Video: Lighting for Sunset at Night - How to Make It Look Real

So our eyes naturally as a viewer go to the brightest part of the image,
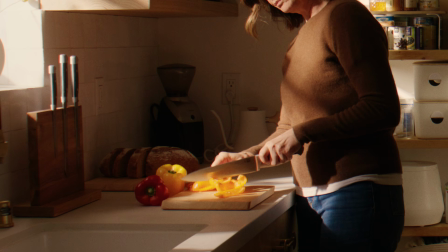4:04 so if we add in this hard light slash across the bread, it's kind of gonna subconsciously make us realize like this is where we need to look.
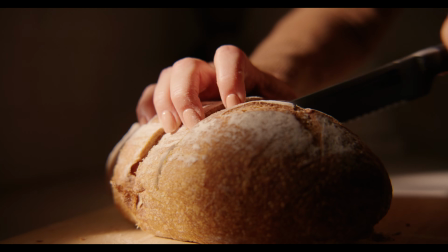4:11 So be mindful of that also when you're kind of throwing in your hard light sources, and get creative as to shaping your light and I guess giving it direction as well, like I did here with the bread. Now here's where things get a little bit tricky. We added two light modifiers here to really sell the look and make it look really nice and pretty, and I want to break that down.
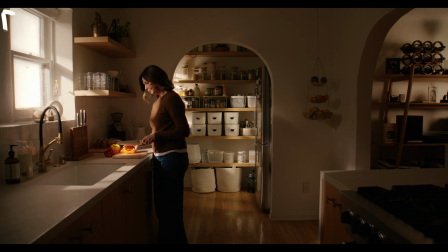4:30 Now, first of all, you could be looking at the window and seeing that it is bright out. It's bright daylight. The window looks like it's almost blown out. How do we do that? It's night out.
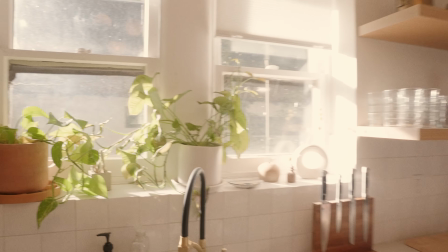4:38 Typically, if you're shooting at night and punching light in the windows, you'll probably see the dark sky, and it might not really sell that realistic look. So I do this a lot when shooting night for day, and I just wanted to get bright exposure because I know I couldn't add a whole landscape out the window.
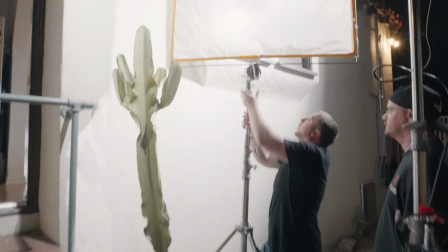4:54 That's just not possible. But I knew I wanted brightness and level. So we took a 4x4, it was like a poly silk, something white.
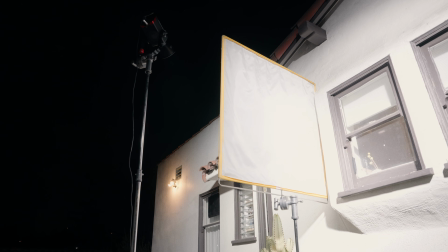5:03 That's the kicker here, is you want something white. And we just hung that outside, kind of diagonal, like it was almost facing the camera.
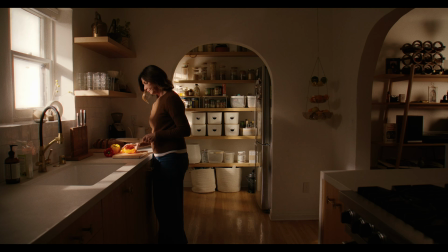5:10 So parallel to the camera. And we just put that up on a stand just so it was covering the entire window.
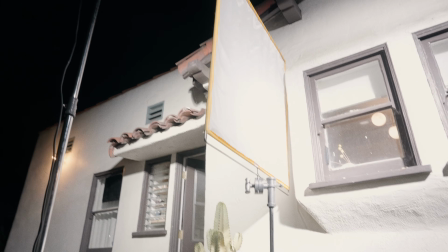5:16 So that way when the light was hitting it, the light that we were bringing in the house, it just made it a bright white, and it made it look as if there was bright sky out there.
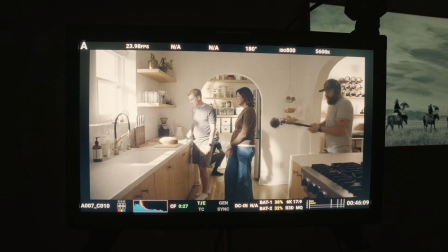5:24 And that kind of sold the look of it's daylight, not shooting at night. So a lot of the times I'll do that. I'll take a white rag or a white bounce board, a big white frame, something like that, and make sure that light is hitting it.
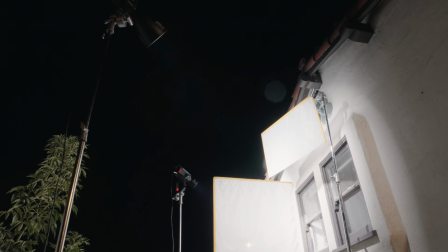5:36 Some of the light, in this case, the light was bouncing off the house and exposing it just nice. That's always a good trick to use when you're shooting at night.
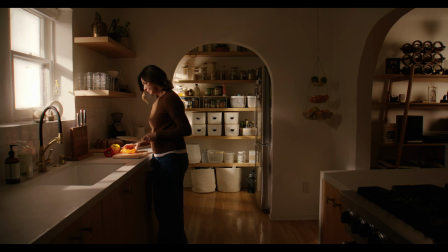5:42 Now, you can see if we kind of cut into Mom's face, she's got really nice pleasing light on her. It's not really hard like you see it coming across the countertop. And this technique you've seen me do before, I call it the soft hob. A lot of people know it as the soft hob technique, which is essentially you're feathering that line of soft and hard light using lighting diffusion.
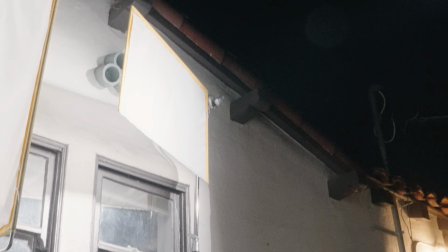6:01 It was like a 2-foot poly silk frame that I had, and I just put that up on a stand,
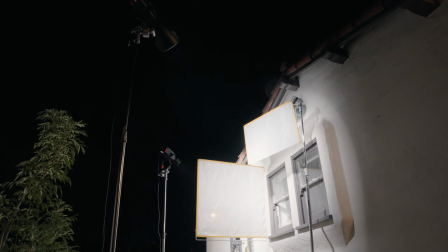6:06 and I worked with our gaffers to just dial in the exact level of where this diffusion was hitting. So that way what I was looking for was this line of diffusion to fall to cover her face and then kind of chop right at her chest line or her neckline.
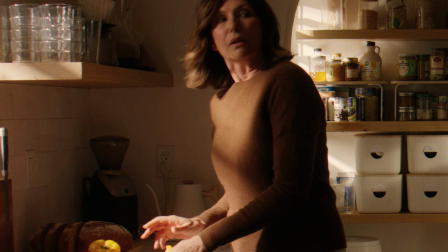6:20 So that way you're still getting the characteristics of this hard light across the body,
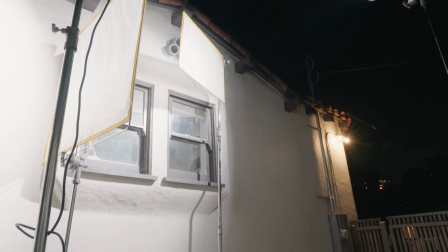6:25 this afternoon light, but you're still giving a nice pleasing soft light on your talent.
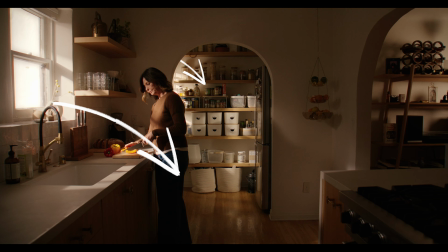6:30 Okay, so frame left of the house, we've kind of got covered. We got the two 600Ds splashing in as our sunlight.
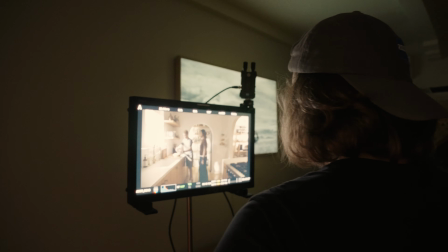6:36 So after looking at the monitor, which, speaking of the monitor, I want to talk about that for a second.
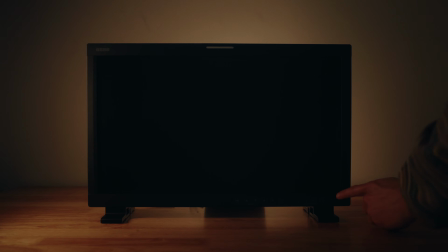6:41 And more specifically, the OC Tech
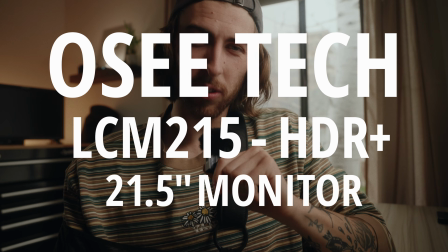6:46 LCM215-HDR plus 21.5-inch monitor. That's a mouthful, I'll put it down below. But OC Tech sent this monitor out.
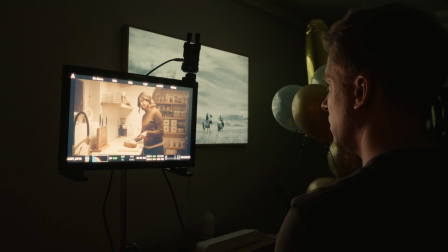6:52 You can actually see it over my shoulder there. They sent this monitor out to me, and I was like, great, this will be fantastic to try and use on the film, this cardiac kill film.
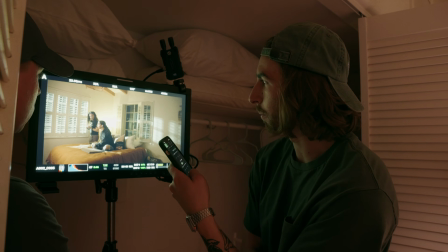6:59 And let's be real, the only reason we all have monitors is the same reason we only have a matte box, and that's just because it makes us look cooler.
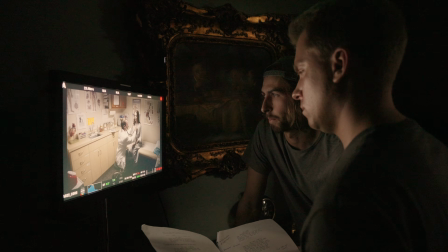7:06 But I guess aside from that, there are some benefits on this film. We used it day in and day out, and it was so helpful to just be able to see your feed on a 21-inch monitor.
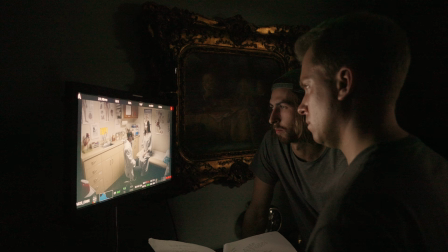7:15 And this thing is bright.
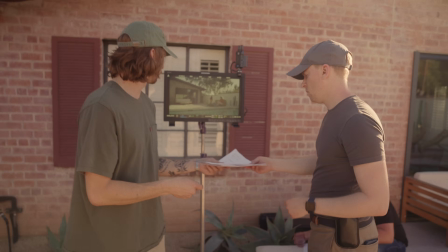7:16 It's 1500 nits, so when we were shooting outside at sunset, I still had it at like 75%, and I could see it clear as day and all totally good. And just being able to see your feed on a large monitor just made it so much more helpful.
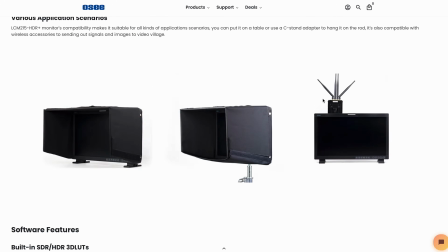7:30 You miss things when you've got your typical 5-7-inch monitor, and it's got all of the features as well that your typical 5 or 7-inch monitor would have,
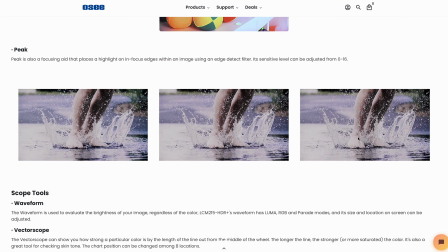7:37 like peaking, false color, zebras, it's got anamorphic mode, it's got audio channels, all of these things.
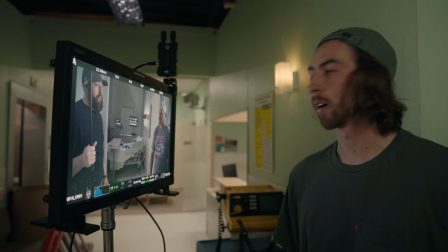7:42 You can load in LUTs as well. It's a super solid monitor. And that's all I've got to say on it.
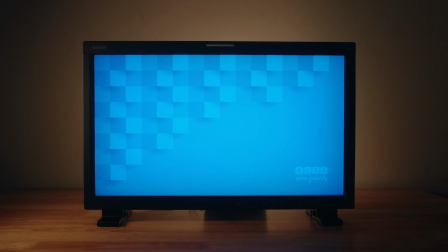7:47 So back to this breakdown. So kind of like with that poly that we put outside to make daylight, we want to keep everything consistent because we are shooting at night, so the house is going to be dark. And we, you know, when it's daylight out, we've got light coming in from all of the windows in the house, not just the windows that you want.